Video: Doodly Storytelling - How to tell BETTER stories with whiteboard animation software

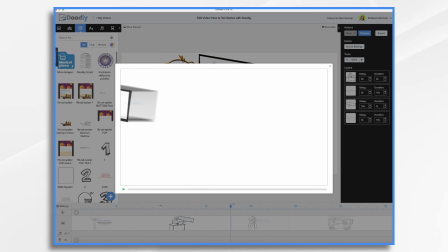240s
and he gets a text message from his boss okay boss is saying come on in I need you to work hard so he's just kind of like uh and
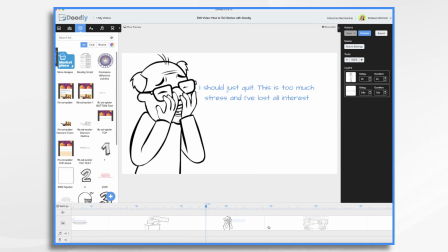249s
then here's his emotional response he just wants to quit he's too stressed and he's flat out says I've lost all interest okay and over
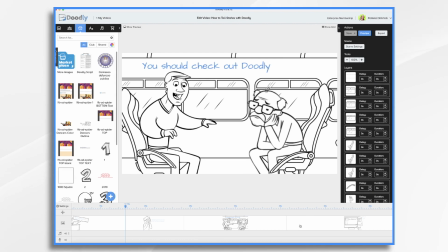258s
here he's on his way home from work and he bumps into an old friend who tells him you should check out doodly and he does so
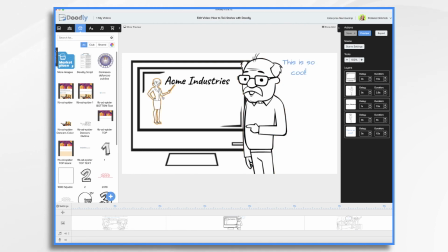266s
he goes home he checks it out and he says wow this is super cool and he starts building his presentation for his big meeting the next day so he's pretty excited and then he finally gets to work and
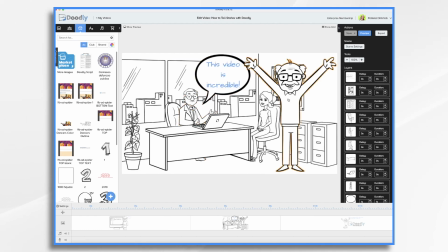277s
everybody loves his video they're thrilled and he's happy once again he's
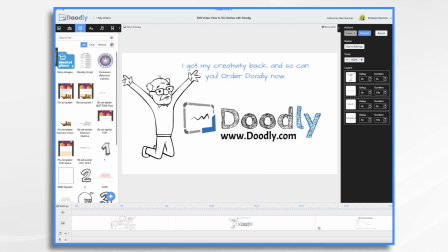282s
thriving in his job and of course we always end with a call to action now this is just an example of how doodly can be used for storytelling in a business setting as you can imagine this would also be useful for teachers especially if they're teaching children with different learning abilities or have special needs that
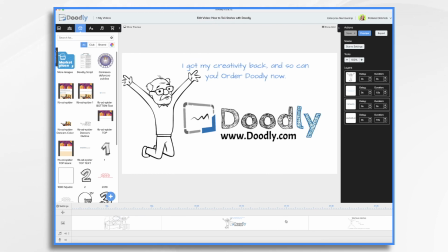300s
require them to think visually now i'm not going to go over the details of how to put your presentation together in doodly we have a ton of videos on youtube that you can watch if you need any help on that but i did want to mention that you should probably add some music and a voiceover.
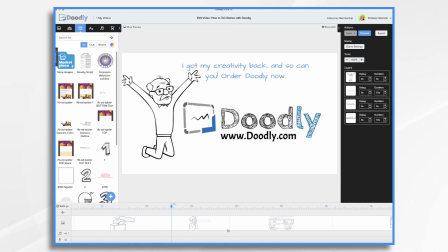320s
Obviously, my script has a narration. If I were to actually produce this video, I would go ahead and do the voiceover and add some music to it. Now, when you're doing a voiceover, here are some things to keep in mind. You want to keep a natural tone to your voice and try not to overact.
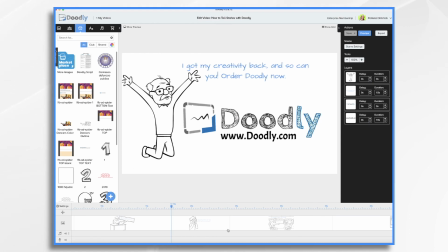336s
Include pauses so that viewers have time for reflection to think about what they just watched. And if you're not comfortable doing your own voiceovers, you could also hire a narrator on Fiverr or somewhere else. Or you can even use text-to-speech software like Talkia. As you're building your video, consider using colors in fun ways.
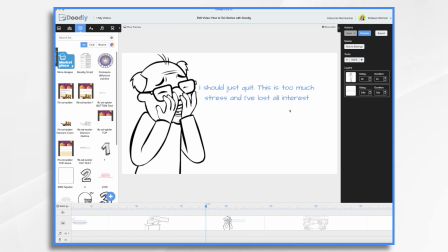355s
For example, I was using blue for all of my voice work here. Anytime the character is thinking or talking, I just used the text and I turned it blue. I just thought that would give it a little contrast. Play around with props and see if you can use them to represent something else that may not have been portrayed in the text,
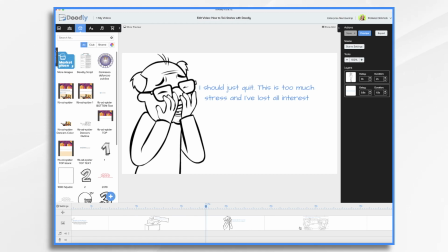373s
such as sound or smell so i had mentioned you know maybe a clock that represents time i did not put it in but that's something that might be a good thing to do use different camera angles for example this character
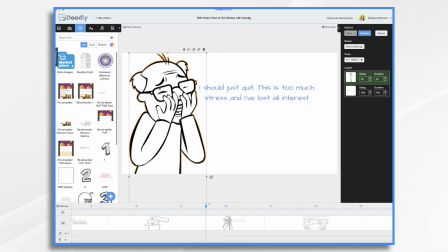387s
i have a nice close-up and that's just much more intimate for him being stressed out being having the camera really close on him in reality when i dragged him in yet this character is actually a full-length character that doesn't look as interesting to me so that's why i went for the extreme close-up on him.
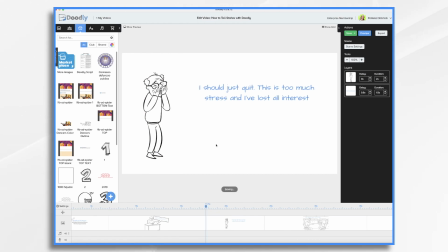407s
You can also add different sound effects to bring the scenes alive. So if you go over here into Sounds, under Categories, you can choose Music or Sound Effects. So, you know, maybe we want a phone ringing when, or a tone when that text message pops up.
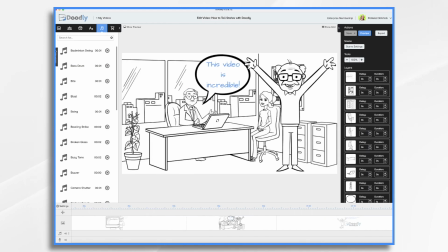424s
Maybe we want applause at the end when everybody's happy and thrilled with this video, you know, Yay! Who knows? So you know play around with the different sounds that you can use. I hope this video inspired you to start telling stories with Doodly.